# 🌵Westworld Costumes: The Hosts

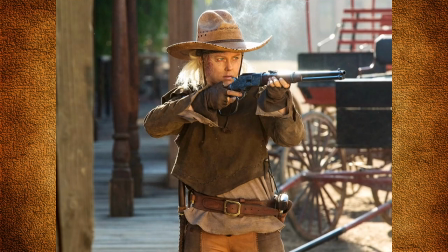Armistice wears a long-sleeved cotton undershirt, a suede overshirt with a pointed hem, open sides with grommet in leather lace detail, and a brown leather gun belt. Her pants are very fitted cloth with suede inside panels with a pinked edge. From a distance it looks like she's wearing chaps.
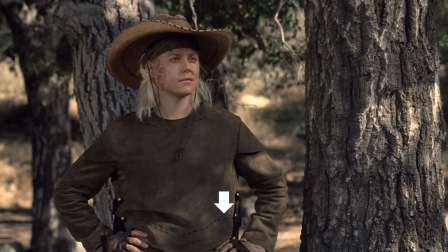In this image you can see a leather straight stitch detail around the neckline in the hem.
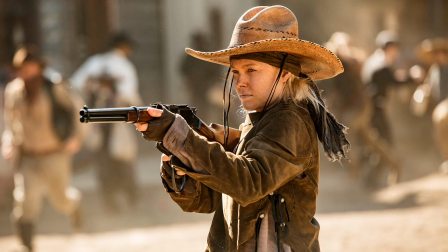You can see that the suede jacket has cap sleeves and it's open under the arm to ease with movement. Armistice wears a Gus straw cowboy hat over her rag bandana. Its distinctiveness is in the high crown and the wide brim.
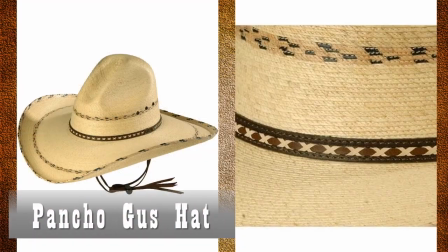It looks very much like this Larry Mahan palm leaf poncho Gus western hat. it's available at a variety of online stores including Amazon.
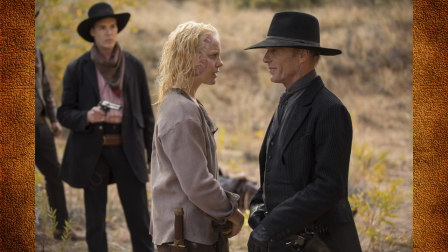Here's a look at her shirt it's made from a very fine woven cotton waffle like you see on many undershirts.
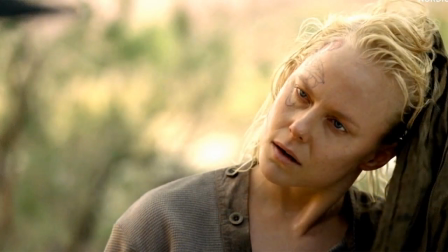The shirt is asymmetrical and the shirt flap closes at the sides with these buttons.
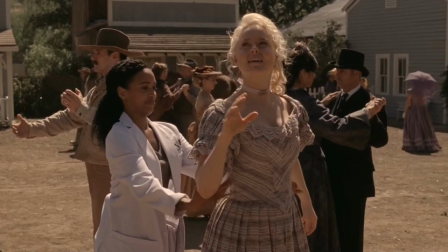In a flashback scene to 30 plus years ago we see the same host dressed in a rather ugly late 1800s bodice with puff sleeves and a full length pleated skirt. To juxtaposition this look against her outlaw costume,
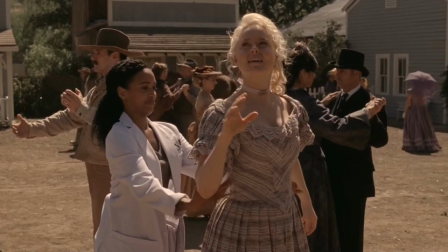the costume department chose a soft mauve striped fabric and trimmed the garment with matching lace trim.
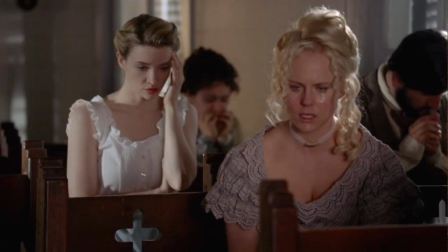That, coupled with her upswept hairdo and her velvet choker,
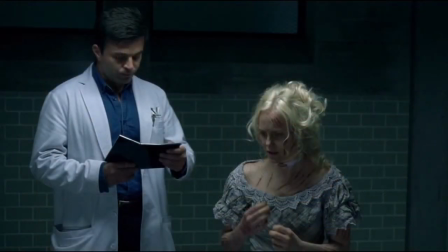to us as an audience it just looks wrong and my belief is that this was completely intentional.
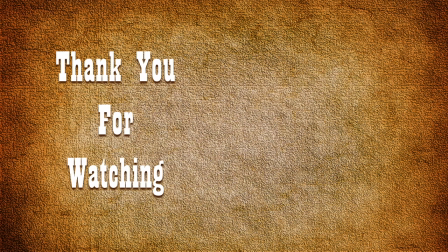And this ends part three in my three-part episode on the costumes in Westworld. In case you missed parts one and two, I'll leave a link in the description below. What were your favorite costumes in Westworld?
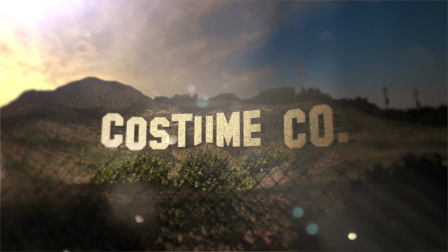Let me know in the description down below. And if you find value in my videos, consider supporting me on Patreon.
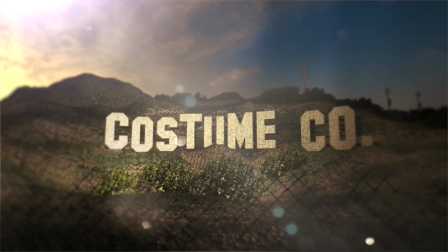Thank you so much for watching.